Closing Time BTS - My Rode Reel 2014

I have no recollection of anything I've said, we're just going to keep it. Established at 1342. Yeah, happens to be the hangout of the world-famous band, Rosie and the Bozers. Play it.
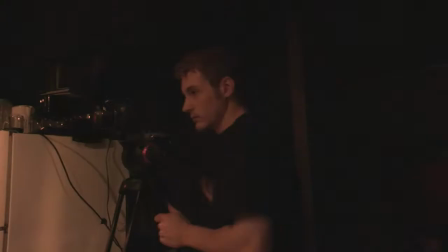[0:22]
Action.
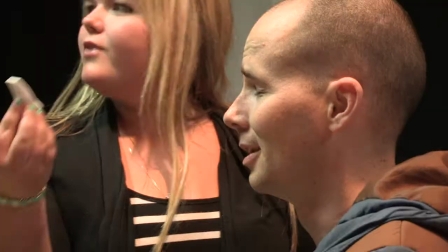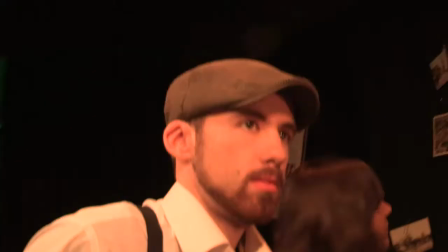And since none of us are professionals, we're trying to make average awesome. That's the tagline you need to do with. That's what Rosie and Bozers does. The goal here this was this is the first of about five or six short films wherein we can
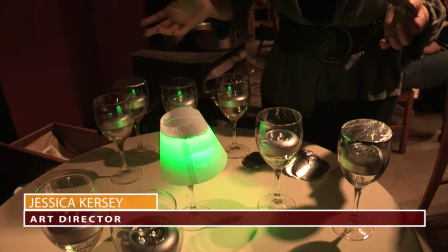[1:01]
actually learn how to do well at our craft yeah in all the areas So here we're making table lamps for all the tables.
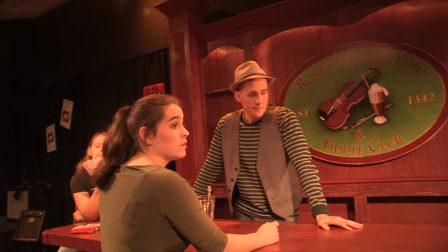[1:11]
And we're incorporating the awesome green, which is in our color palette, because we have lots of red, so we need more green.
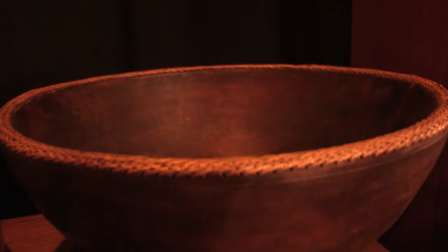[1:18]
Oh, hi, I'm looking forward to it. So the idea for the pub is that it's been around for a very long time.
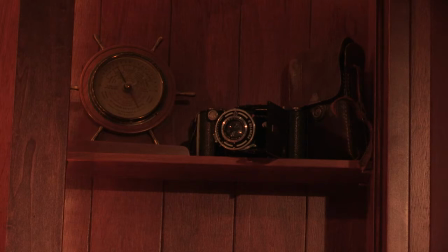[1:27]
And we have people from all over who come here, kind of past, present, future also.
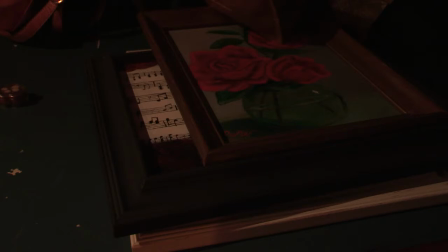[1:33]
And so we wanted to be, they collected He did lots of things, so it has the older feel, and then they have a collection of past, present, maybe future stuff. I asked the crew, you know, what are they trying to get out of this? Josh wants to capture a story from start to finish.
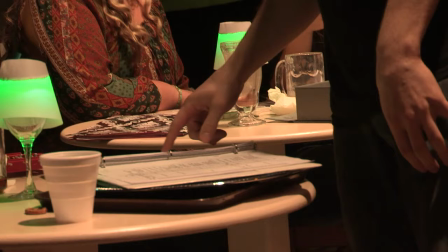[1:52]
As the director, apparently he hasn't been satisfied, maybe with his attempts and his previous attempts. He just wants to go for the, he's a perfectionist, he wants the best he can possibly do, so that's One thing that I can say for him that is better than me, he's a perfectionist, I settle for, you know, good enough, you know, he has to go for the best. Because your sister wants it to happen on schedule.
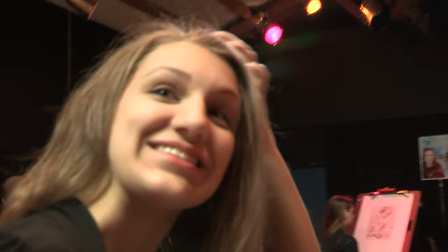[2:14]
Yeah. Summer clothes. All right, AD, how long until we're supposed to start shooting? Five minutes. Two. Which is hopefully going to happen.
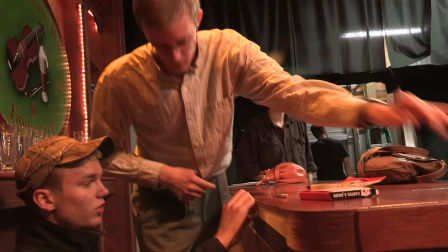[2:22]
I think my value in this, one of the biggest bugaboos of filming is to capture good live audio.
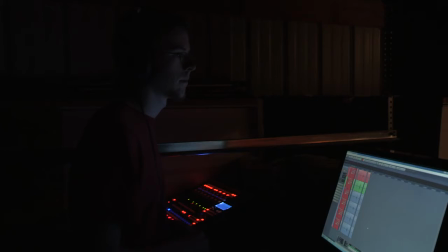[2:31]
Oh, sure. Yeah, that's been struggling. Jason Heyman has been working with us on that.
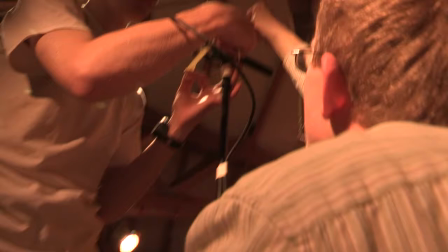[2:37]
Isaac, do you want your script up here so you're actually saying the right thing? It's a Rode NTG2, and it's coming in rather handy for the wider shot,
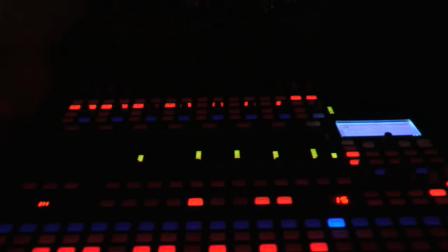[2:47]
where we have to get closer and get the same presence without getting the mic in the shot, so we have to back off with that.
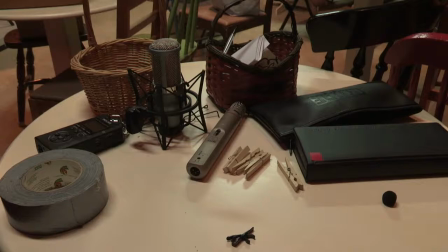[2:56]
Did it seem to be doing that well? Yeah, it actually did very well when we were testing it out. between that and the small diaphragm mic that we've got for the close-ups that it's going to work really well and give us the sound that we want. If you get back on schedule, we will be done by 6.10. Right, so Stephanie's my sister, younger sister, so she would prefer to be older. And currently taller. So that's been like a thing in our
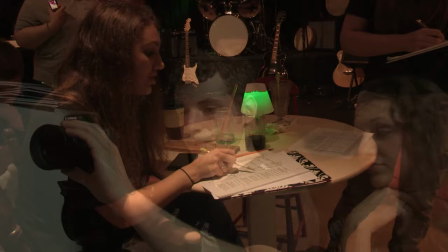[3:30]
whole relationship. but she does a good job of organizing and she has the energy and drive that I needed as an assistant director to kind of hound me in a good way.
Well, hold on, love. This is the title track off Sunset on Futon by the Flaming Anchovies.
Every planet had a song already titled Sunset on Mars, Sunset on Jupiter. We had to come up with a planet that was not a planet, so Planet Futon, right?